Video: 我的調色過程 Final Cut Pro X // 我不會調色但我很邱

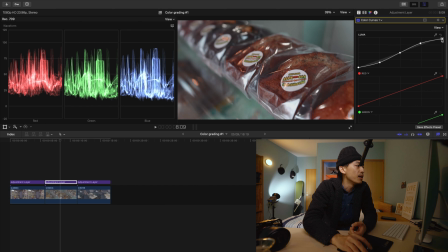736s
一樣的是我們先去我們的曲線我們把它曲線給拉出來往上拉往上拉
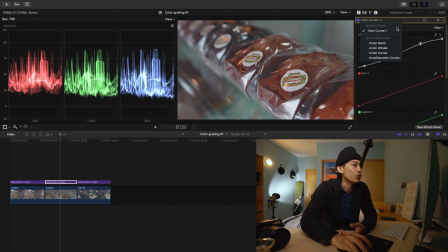749s
調色非常簡單它並沒有想像中那麼難只不過你在調的時候你要調出有自己的風格你必須要嘗試很多次你才能去調出你喜歡的那個感覺
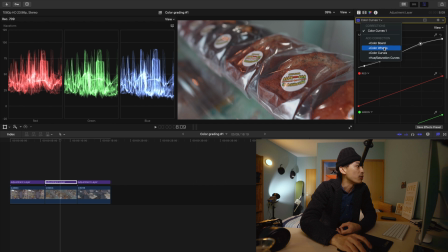765s
調色也沒有誰比較厲害啦我們調色都是比風格誰的風格看起來比較帥一點我們就是學那個風格來做你自己的一個基本調色這裡我們是OK的我不想要讓它藍色那麼多我把它降低一點
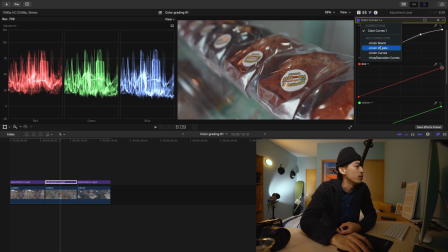784s
綠色也不想要讓它那麼多綠色這樣子就好了
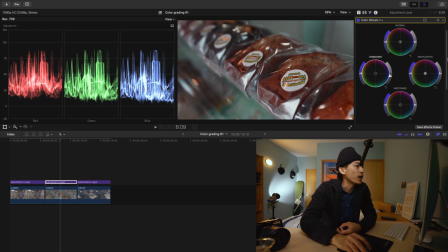792s
它紅色好像有點太多
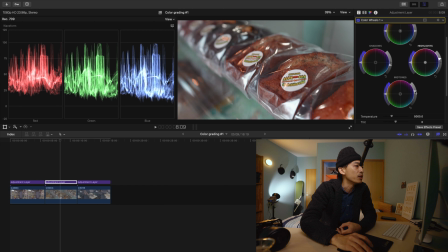797s
再到調色輪盤的這邊我們把它往上調亮一點我覺得這邊咪桶它還有點不夠我們把它調亮一點
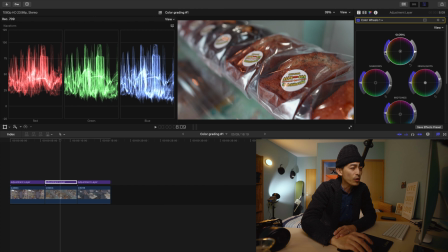812s
稍微的這裡我們讓它色調有一點再紅一點點不要過多你有時候你調色你不要調過多因為你調過多顏色會看起來會非常的奇怪我們這邊紅色部分這樣子就夠了
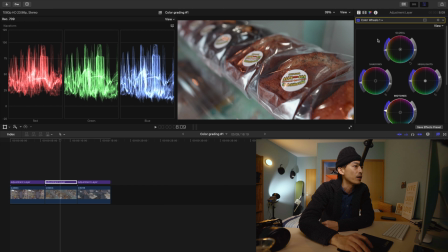829s
因為有時候你紅色的地方太多它會看起來會好像顏色會非常奇怪我們這裡就把它做稍微做調整一下
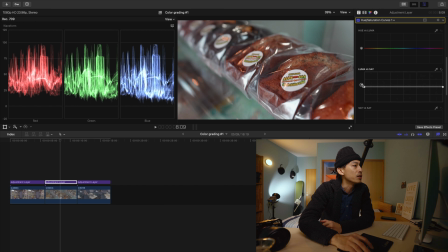842s
好好,我們最後再來到我們的Hugh我這邊啊,我會先從它的Ruma這裡先去下手一點我這裡Ruma這裡想要把它往上調
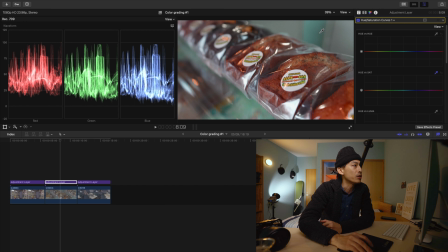861s
我發現啊這邊的鮮豔度我們這樣其實就夠了因為我們如果說太過於鮮豔是它的顏色會看起來非常的奇妙我們這邊先用滴管把它這個藍色的部分再把它弄顯眼一點
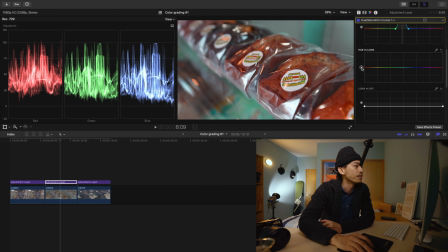880s
我們往上拉一點這邊的話大概做到100的下面就好了大概是這樣子
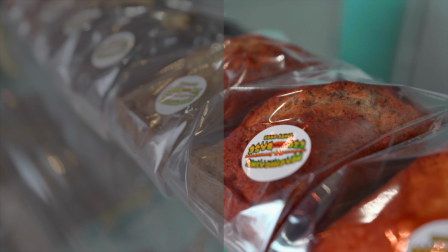899s
我們再把它 陰影的部分再把它往下拉一點OK
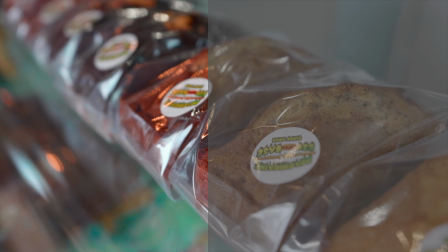906s
這邊大概就是一個調色的感覺調色它這個東西啊它是可以反映在你的影片上面不管是質感還是說你的影片的風格在調色方面都是非常重要的你可以去參考很多人的影片但是我覺得最終你還是要去調出你自己風格的一個顏色OK感謝你收看這次的影片我是偷摸如果說你喜歡的影片的話記得
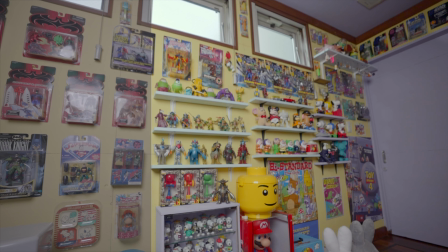951s
這個然後想要看怎樣的影片也可以在底下留言給我知道
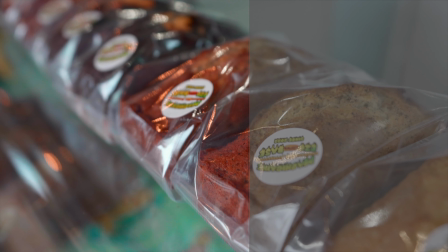957s
如果說你喜歡這次影片的話記得Follow我頻道然後我們會在下一次影片再見
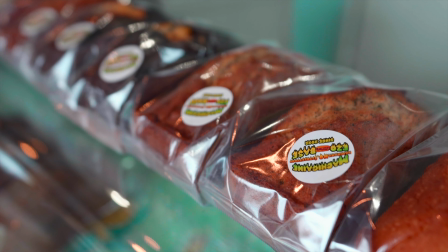962s
拜拜